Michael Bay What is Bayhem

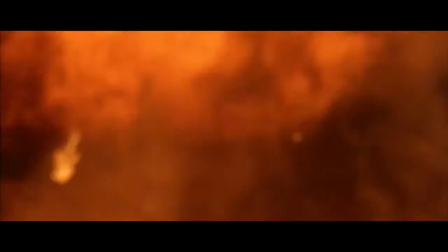(0:05)
Hi, my name is Tony, and this is Every Frame a Painting. And I know exactly what you're thinking.
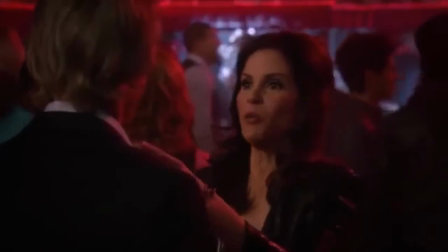(0:11)
Why am I talking about this guy?
Oh my god, you're Michael Bay! Oh my god, I am Michael Bay.
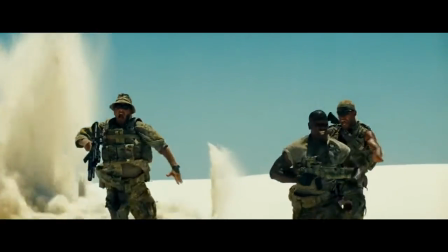(0:16)
Because I don't like his films, and yet I think it's crucial to study them. Why?
And Paul, I think you have started to watch Wrestlemania on television. Because you must not avert your eyes. This is what is coming at us.
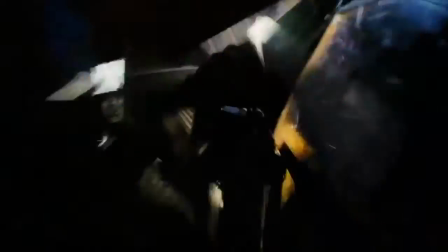(0:31) This is what television, what a collective, anonymous body of majority wants to see on television.
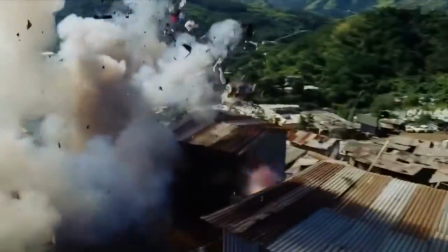(0:40)
Like Wrestlemania, like Anna Nicole Smith, like Jackass, Michael Bay has created something.
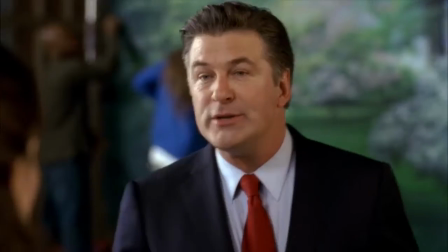(0:46) Spectacle. It's what people want. The Romans knew it, Louis Couture's knew it, Wolfowitz knows.
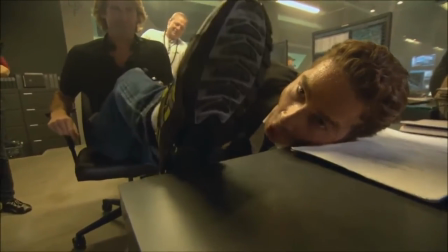(0:51) One, two, three. Boom! Bam!
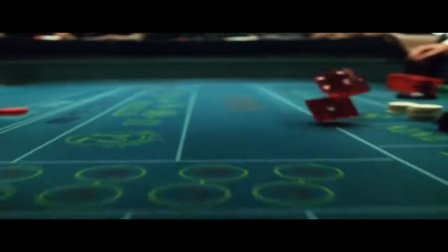(0:54)
We may find it crass and vulgar, but if we're going to make better movies, we have to understand the images that are coming at us.
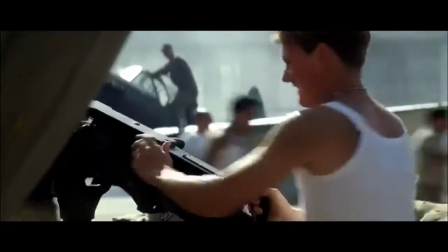(1:02)
So let's talk about Bayhem. Is it a unique use of film form?
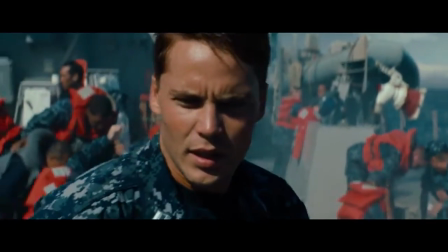(1:09)
If you want to understand Michael Bay, one of the best ways is to watch his copycats.
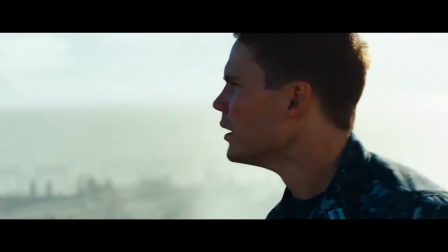(1:14)
Consider this shot from Battleship, which tries to do that circular camera move he's famous for.
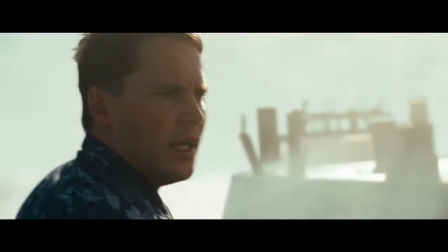(1:19)
Doesn't work here. Why? It's actually really simple. First, there's no background except for blue sky.
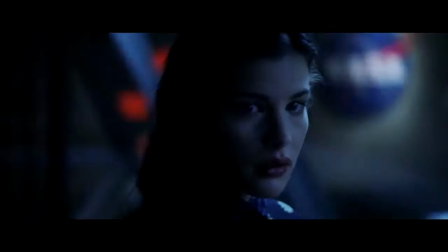(1:25)
Without a background, we don't get parallax, so the shot doesn't feel like it's moving. See the difference? On top of that, the lens is wrong.
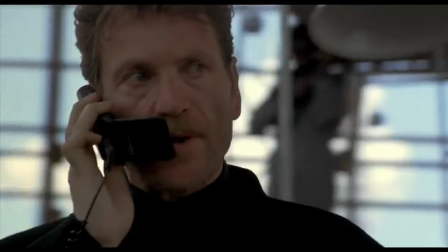(1:32)
Bay frequently shoots these shots with a telephoto lens which compresses the space. This makes the background whiz by.
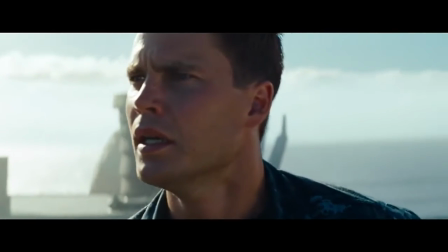(1:38)
Third, the actor is just staring and turning his head, but the key to the Bay version is that the actors move vertically.
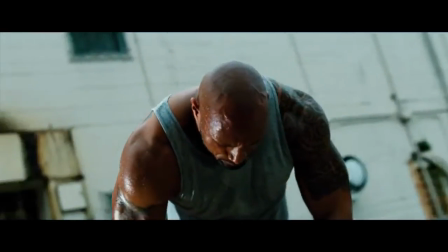(1:43)
Like here, and here. And last, the low angle is there to give us the scale, and slow motion is there to sell it.
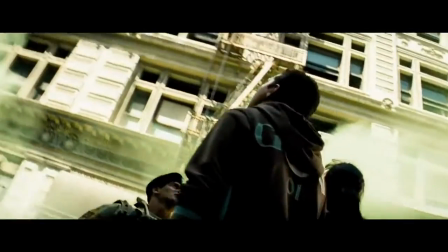(1:50)
So what we have here in the Bay shot is multiple types of movement, integrated. Movement of the camera, movement of the background, movement of the actors.
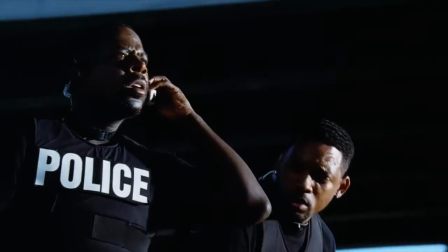(1:58)
Expansion of time. Then they stand still and look off screen, creating stillness. Even though you're looking at a stationary point in the frame, this shot feels huge.
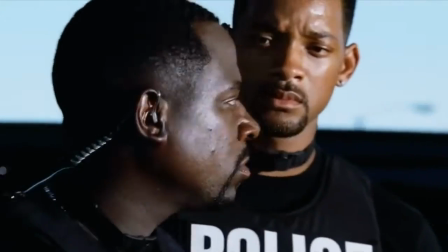(2:07) This shit just got real.
Break down any Michael Bay shot and that is basically what you will see.
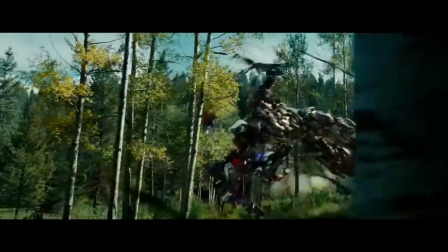(2:15)
Layers of depth, parallax, movement, character, and environment to give this sense of epicness.
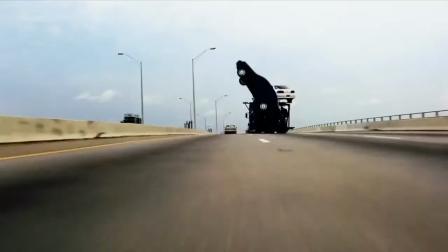(2:20)
None of these techniques is particularly unique.
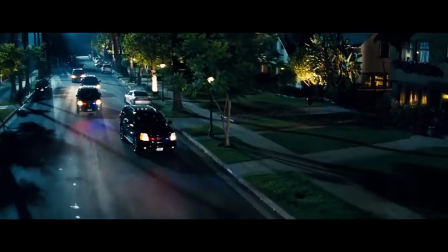(2:23)
In fact, most cinematographers will naturally create depth in their images and parallax whenever the camera moves, and the hero shot is everywhere.
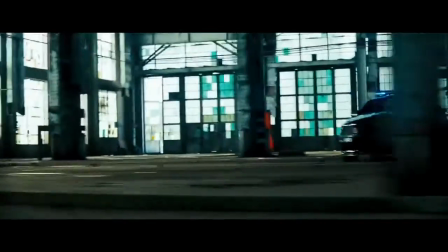(2:33)
What makes Bay unique is how many layers and how complex the movement is. That doesn't make his shots better, it just makes them more complicated than the competition.
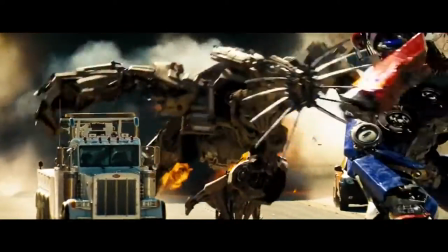(2:41)
That's why his frames seem to have a lot of stuff going on. Lots of dust, dirt, smoke, or explosions between the layers.
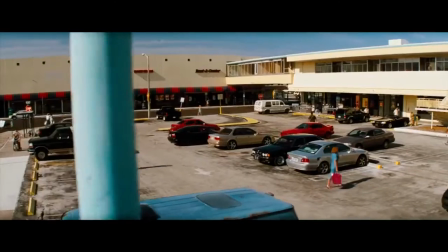(2:48)
Also lamp posts.
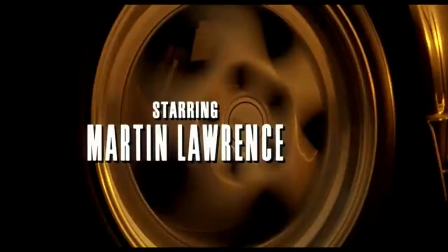(2:52)
Lots of lamp posts. If you go back to the first Bad Boys, you can watch this from the opening credits.
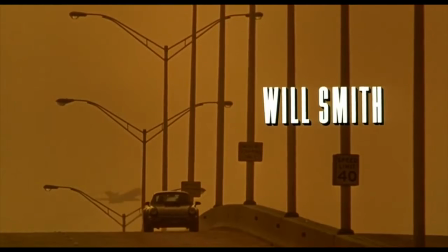(2:58)
Here, the car moves one way, the plane another, the lampposts are in frame for scale, and the camera's on a telephoto lens.
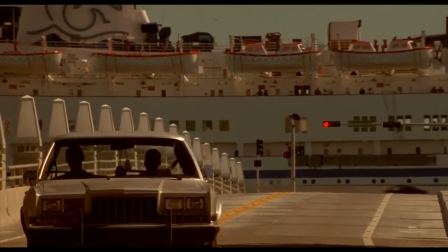(3:04)
Later in the film, you can see the same compositional technique. And when the explosions happen...
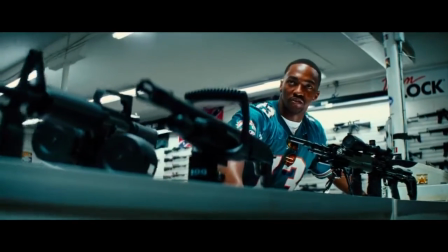(3:10)
Once you see this, it's much easier to deconstruct its imagery and to see its limits. For instance, Bey doesn't distinguish between when to do a shot and when not to do it.
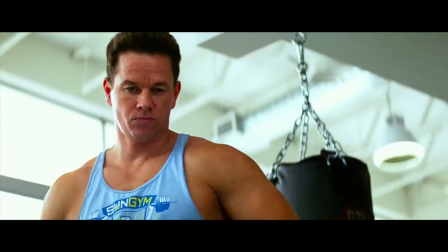(3:19)
He'll use the same camera movement whether the character is saying something important...
Do you have any money here in the States?
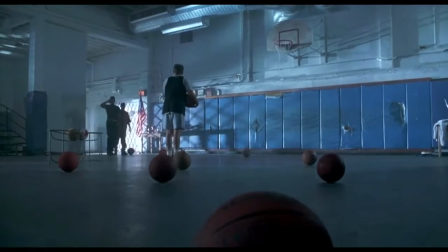(3:24) Of course.
Or total gibberish.
What did I say? Did you hear what I said?
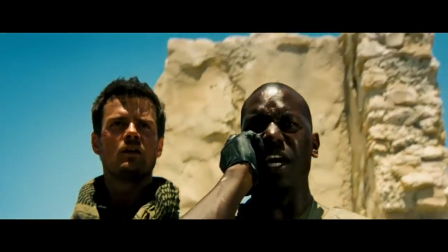(3:29) I heard what I said because I was standing there when I said it.
Every shot is designed for maximum visual impact, regardless of whether it fits.
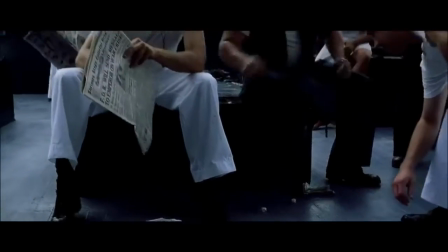(3:40)
But the base style also leads to some fascinating visual ideas. How can you make something feel big?
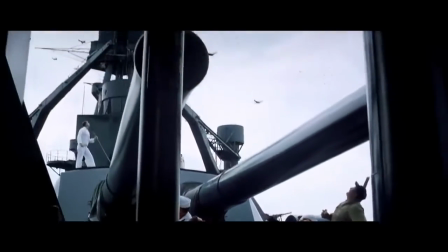(3:46)
Well, you put lots of things of varying size in the same shot and then you move the camera to emphasize.
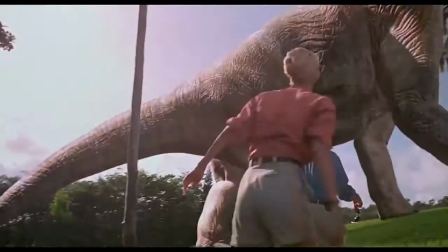(3:51)
This is something Jurassic Park also did very well.
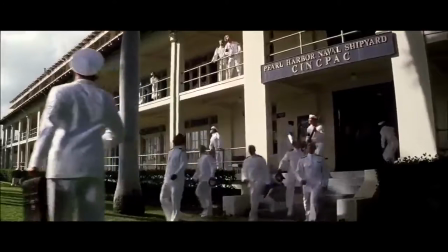(3:56) It's a dinosaur.
Just as important is off-screen space. Notice here, this actor isn't looking at the planes we see in the background.
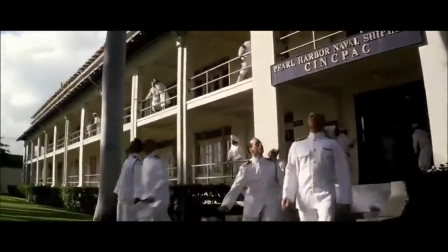(4:04)
That means there's even more planes we can't see. So while the shot feels huge, it implies even more scale.
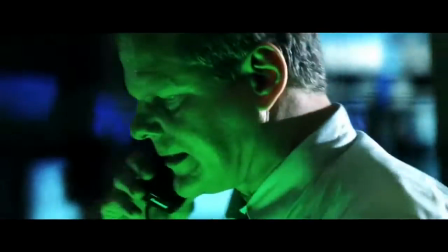(4:10)
How does a filmmaker come up with images like this?
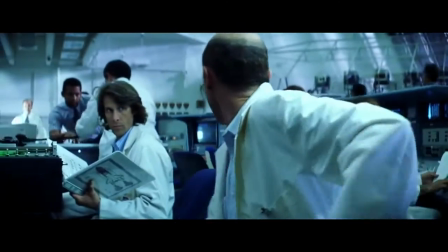(4:13)
In the case of Michael Bay, let's look at one of his favorite films.
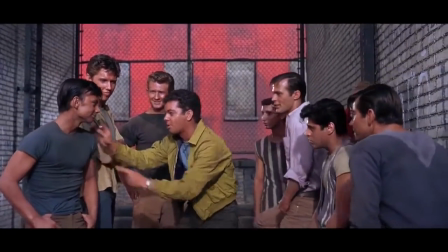(4:16) When you're a jet, you're a jet, all the way from your first cigarette to your last dying day.
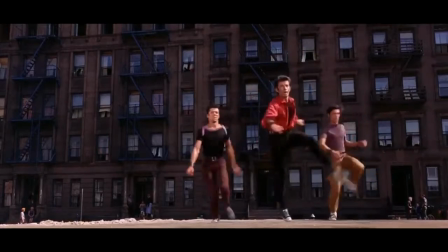(4:22)
There's a great New York Times interview where he watches West Side Story and talks about how this is a great shot and this is a great cut.
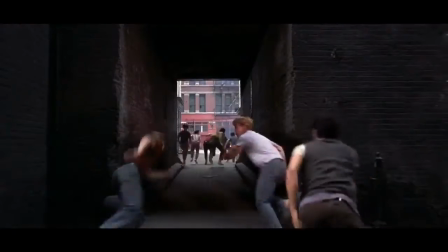(4:30)
He can't articulate why they're great other than they're dynamic, but I think that's it. When you put shots from West Side Story back to back with his work, you can feel the similarities.
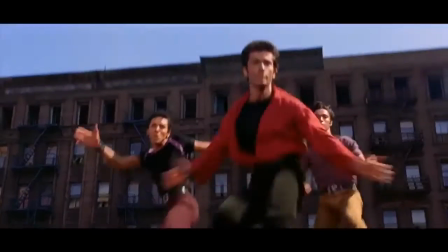(4:40)
I think Bay's goal is to create what he thinks are good shots and connect them with what he thinks are good cuts.
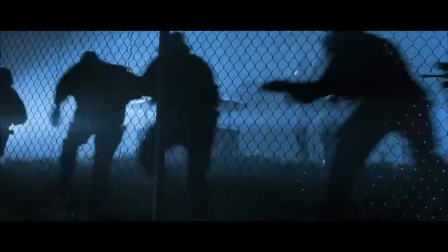(4:45)
If Howard Hawks defined a good movie as three good scenes and no bad ones, Michael Bay seems to think a good film is 3,000 dynamic shots and no static ones.
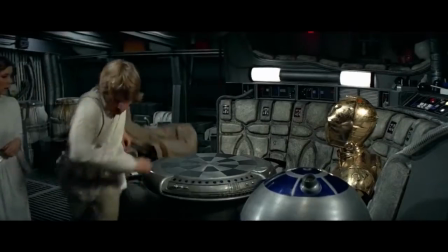(4:56)
Apart from West Side Story, Bay's biggest influence is actually other blockbusters. He frequently borrows the same basic vocabulary as another sequence.
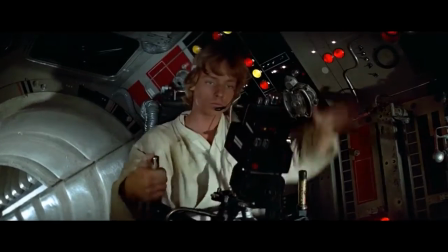(5:04)
So something like this... ...becomes this.
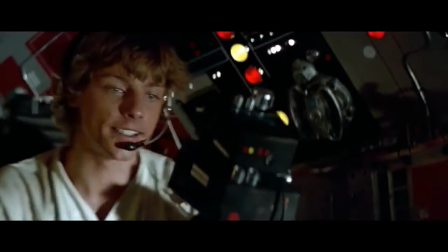(5:11)
You'll notice the tight shots of the character become tighter. And the wide shots become wider.
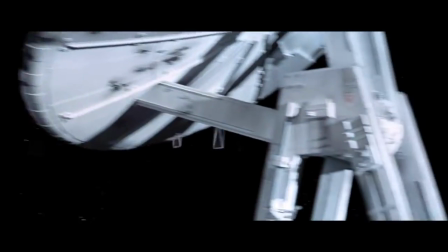(5:16)
Everything gets more layers of motion. but the basic vocabulary is the same.
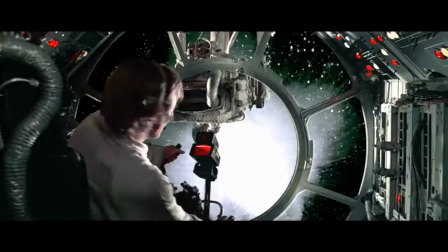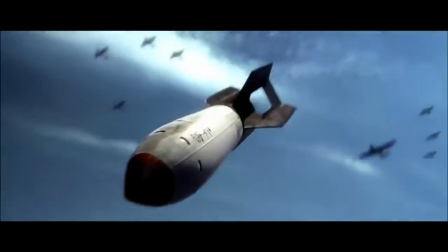(5:26)
And it's not just other people he borrows from. Bay cannibalizes himself just as much.
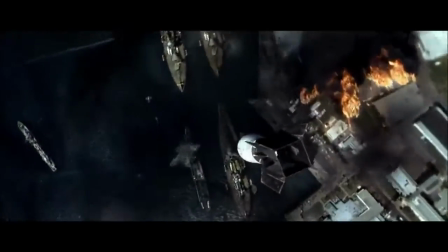(5:31)
So this... becomes this.
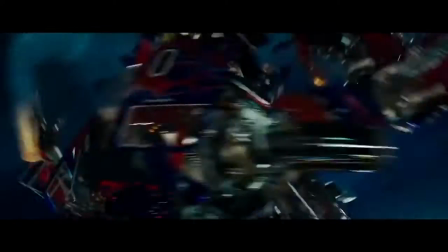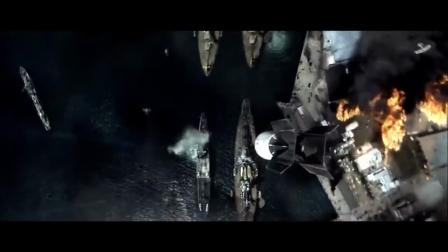(5:40)
You'll notice every motion in the original shot, for instance the camera turning counterclockwise while the bomb turns clockwise, is just cranked up in this version.
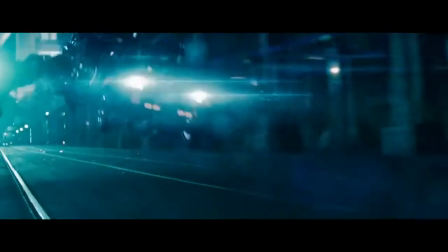(5:51)
So what is Bayhem? It's the use of movement, composition, and fast editing to create a sense of epic scale.
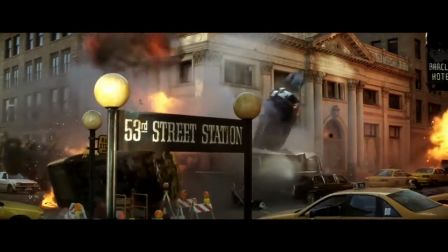(5:58)
Each individual shot feels huge, but also implies bigger things outside the frame. It stacks multiple layers of movement, shot either on a very long lens or a very wide one.
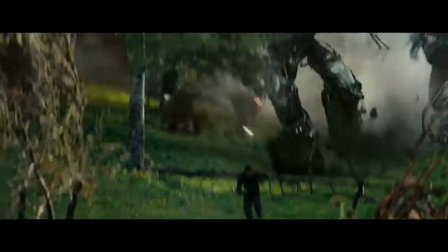(6:06)
It shows you a lot for just a moment and then takes it away. You feel the overall motion, but no grasp of anything concrete.
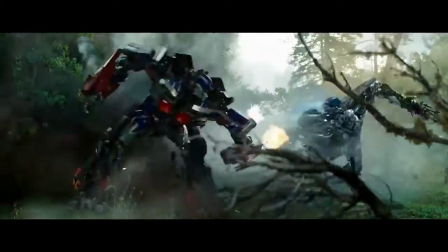(6:13)
And yeah, it requires a lot of people and integration to do this. But it's basically a variation on the existing vocabulary of the action scene.
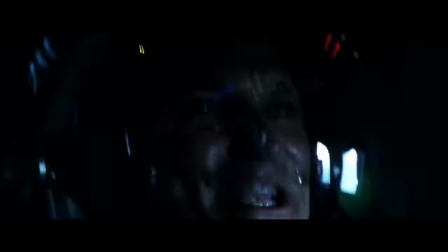(6:20)
Individual shots are a little dirtier, a little shakier, more complex, a few more layers.
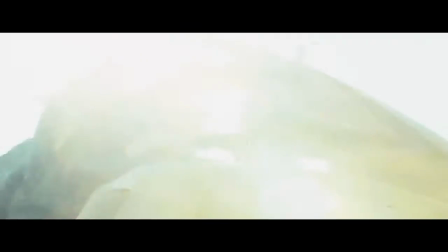(6:25)
Then you cut it together faster than the brain can register, but not faster than the eye can move.
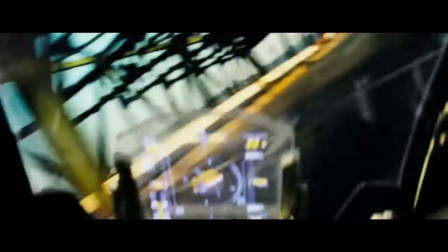(6:30)
It's not revolutionary, just the past with a bit of stank on it.
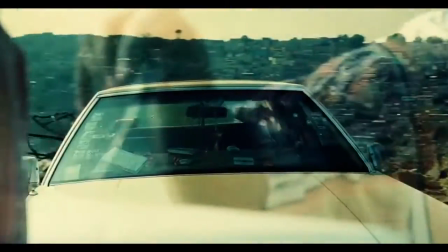(6:36)
If you want to see a more extreme version of similar ideas, you can look at late-era Tony Scott.
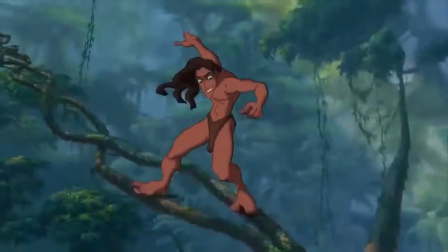(6:41)
And if you want to see a less cluttered version, you can look at animation, someone like Glen Keane.
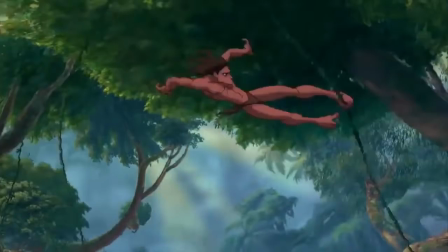(6:47)
This is way more legible than what Bay does, but the basic idea is the same. character, environment, many layers, one epic sweep.
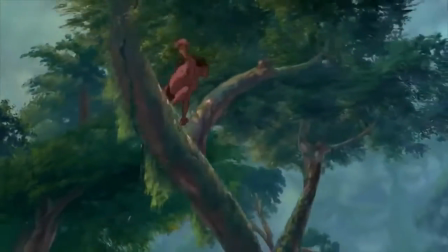(6:53)
The world feels huge.
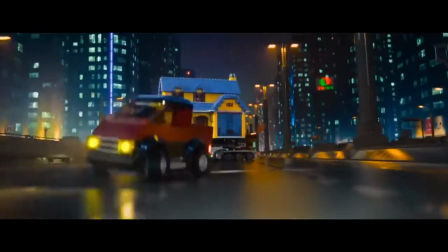(6:58)
One of my favorite adaptations of the Michael Bay style is actually shrinking it down.
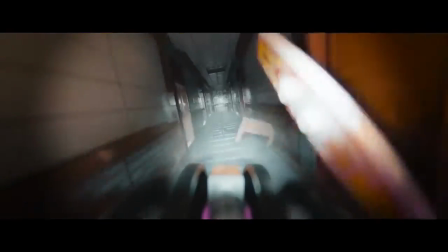(7:03)
Ironically, Bayhem, which seems to have developed from a kid blowing up his trainset, is actually kind of charming when it's tiny.
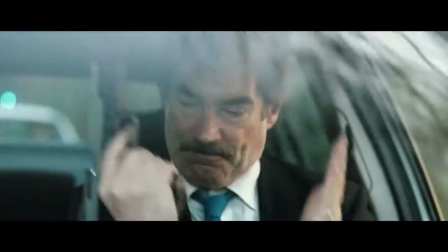(7:10)
Instead of blowing up the world, how about a small English town?
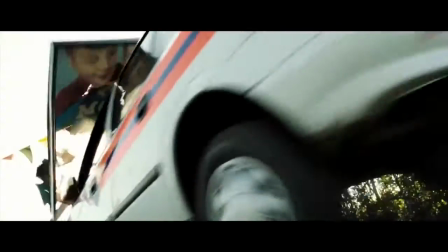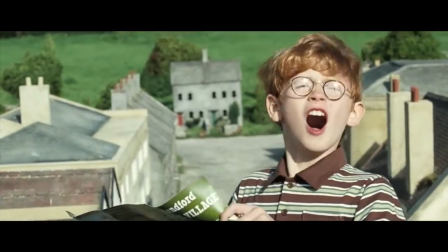(7:21)
But in the end, I think the popularity of this style is hugely important.
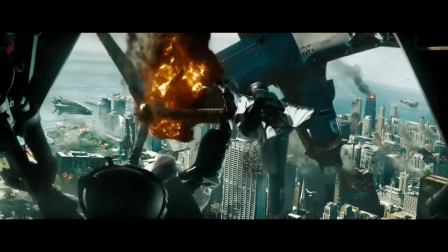(7:24)
Whether we like it or not, the interesting thing here is that we are really visually sophisticated and totally visually illiterate.
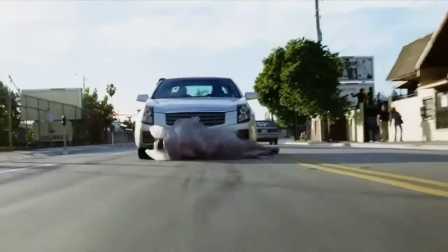(7:31)
We can process visual information at a speed that wasn't common before, but thinking through what an image means, not so much. And as Werner Herzog put it, This might sound a little weird,
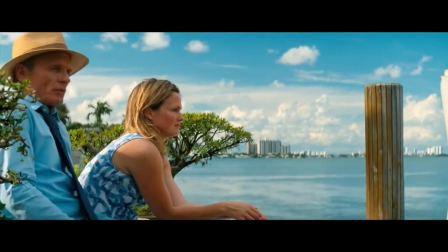(7:46)
but the person who loses the most here is actually Michael Bay. He is a slave to his own eye.
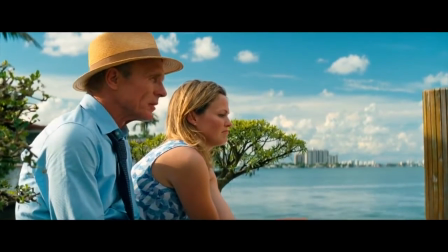(7:52)
He has need to make every image dynamic even when it runs contrary to the theme of his movie.
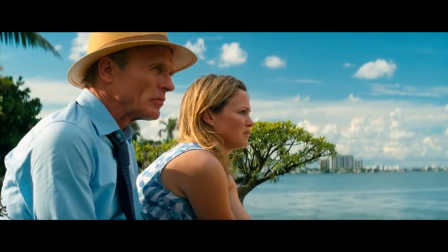(7:57) Some people just don't know a good thing when it's staring them in the face.
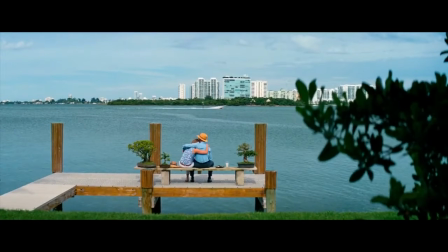(8:05) It really is the simple things in life.
Yeah, the little things like a big house, a dock, a view of the water, and a speed boat.
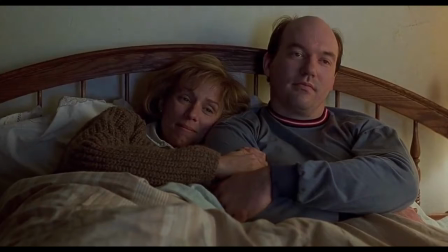(8:12)
What happens when two great storytellers tackle this exact same theme?
Heck, Norm, you know we're doing pretty good.